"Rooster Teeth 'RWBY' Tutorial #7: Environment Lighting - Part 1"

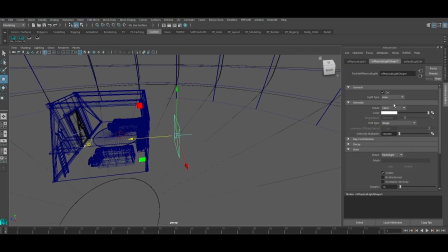But if you go inside the light, then you can choose all these different options. You can change it to a point or a spot or directional. You know, the lights that you're familiar with already. So since we're going to be mimicking the sun, I'm going to start with the directional light and see how that goes.
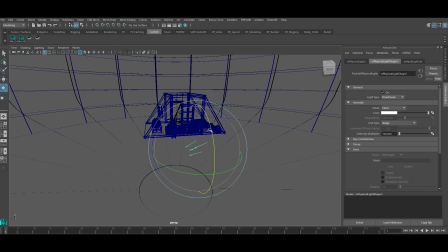For the directional light, it doesn't matter where you position it. The only thing that matters is its rotation and the angle it's facing.
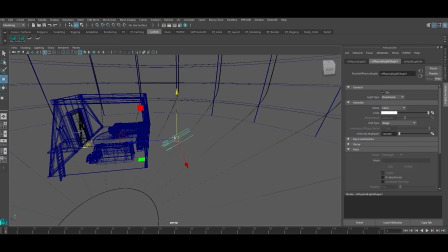Okay, if you want, you can move it up, but it doesn't matter. I think that's good. I'm going to reduce the intensity to 100. It's way too much. So let's render this.
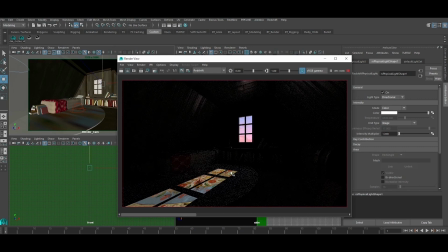There you go. There's light coming in through the window. It's forming a nice shadow pattern on the floor. I like that. I don't like the color much.
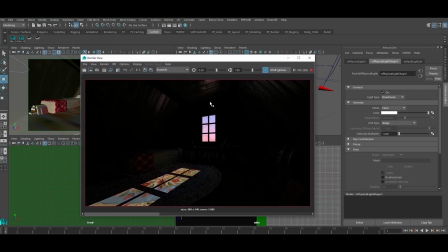It's too white for me, and the sky outside is pinkish. It's a morning sky.
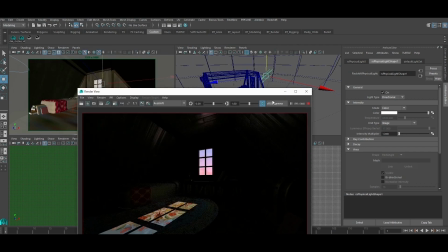So before I do that, I want to rename this light. I'm going to call this light key light.
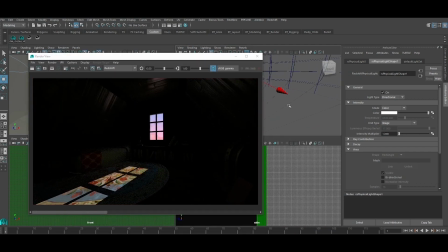So let's do that now.
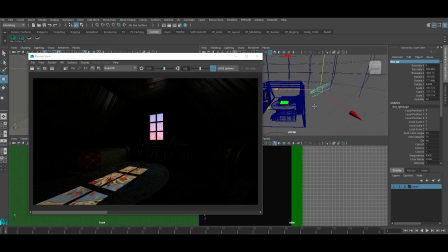Okay. So how I go about selecting colors for the light is,
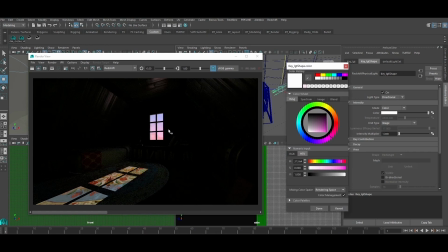if there's an image like this where I can see the sky or whatever, if I can see the colors, I will directly pick it off using the color picker. And yeah, that's the best way to do it. You can eyeball it if you want, try to match it, but I mean, this is way easier.
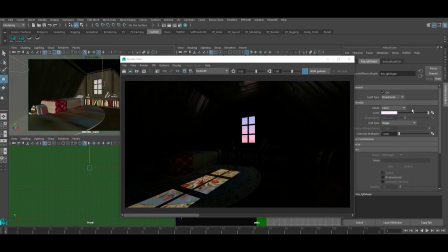So let's render this. So yeah. Can you tell the difference now? It's pinkish. It matches the sky better, especially when I compare it like that. You can definitely tell the difference. And that, to me, definitely feels right.
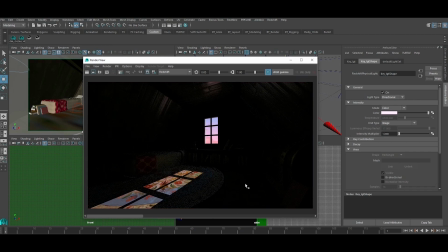Okay. What I'm going to do next is, since we are not dealing with realistic shadows and we want a stylized
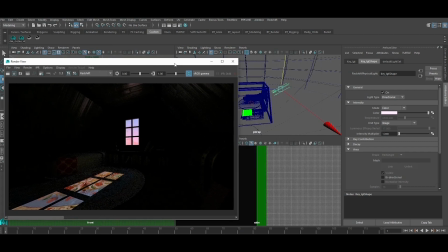image, because this is RWBY's an anime and not a photorealistic thing, I want to change this
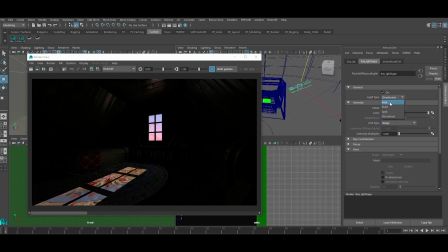directional light to a spotlight,
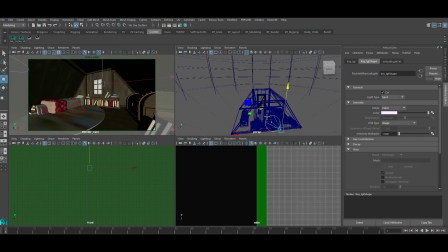mainly because I have way more control over the fall off of the shadow and the shaping of the shadow.
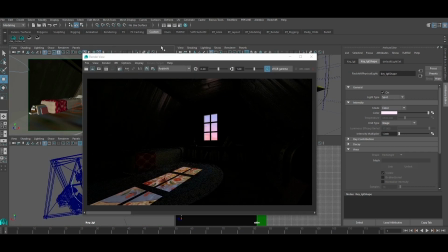You'll see what I mean in just a second. So if I render this, see, there you go.
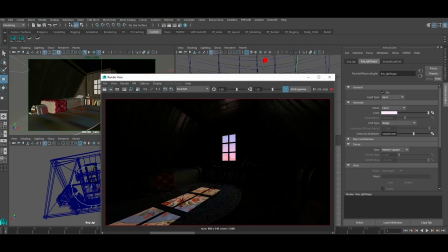And I like that shape way better. It's not boxy, it's more angular, and it's filling in more of the carpet on the floor, and it's creating this interesting pattern, and it's dividing up the negative space for me. That to me is way more interesting.
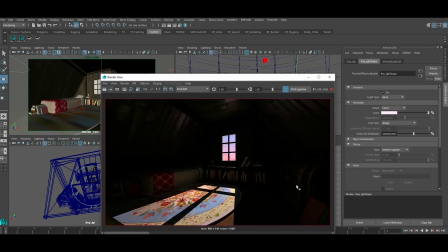And yeah, this is the result of using a spotlight instead of directional light, and that's more appropriate for this situation. We'll fine-tune this as we go along.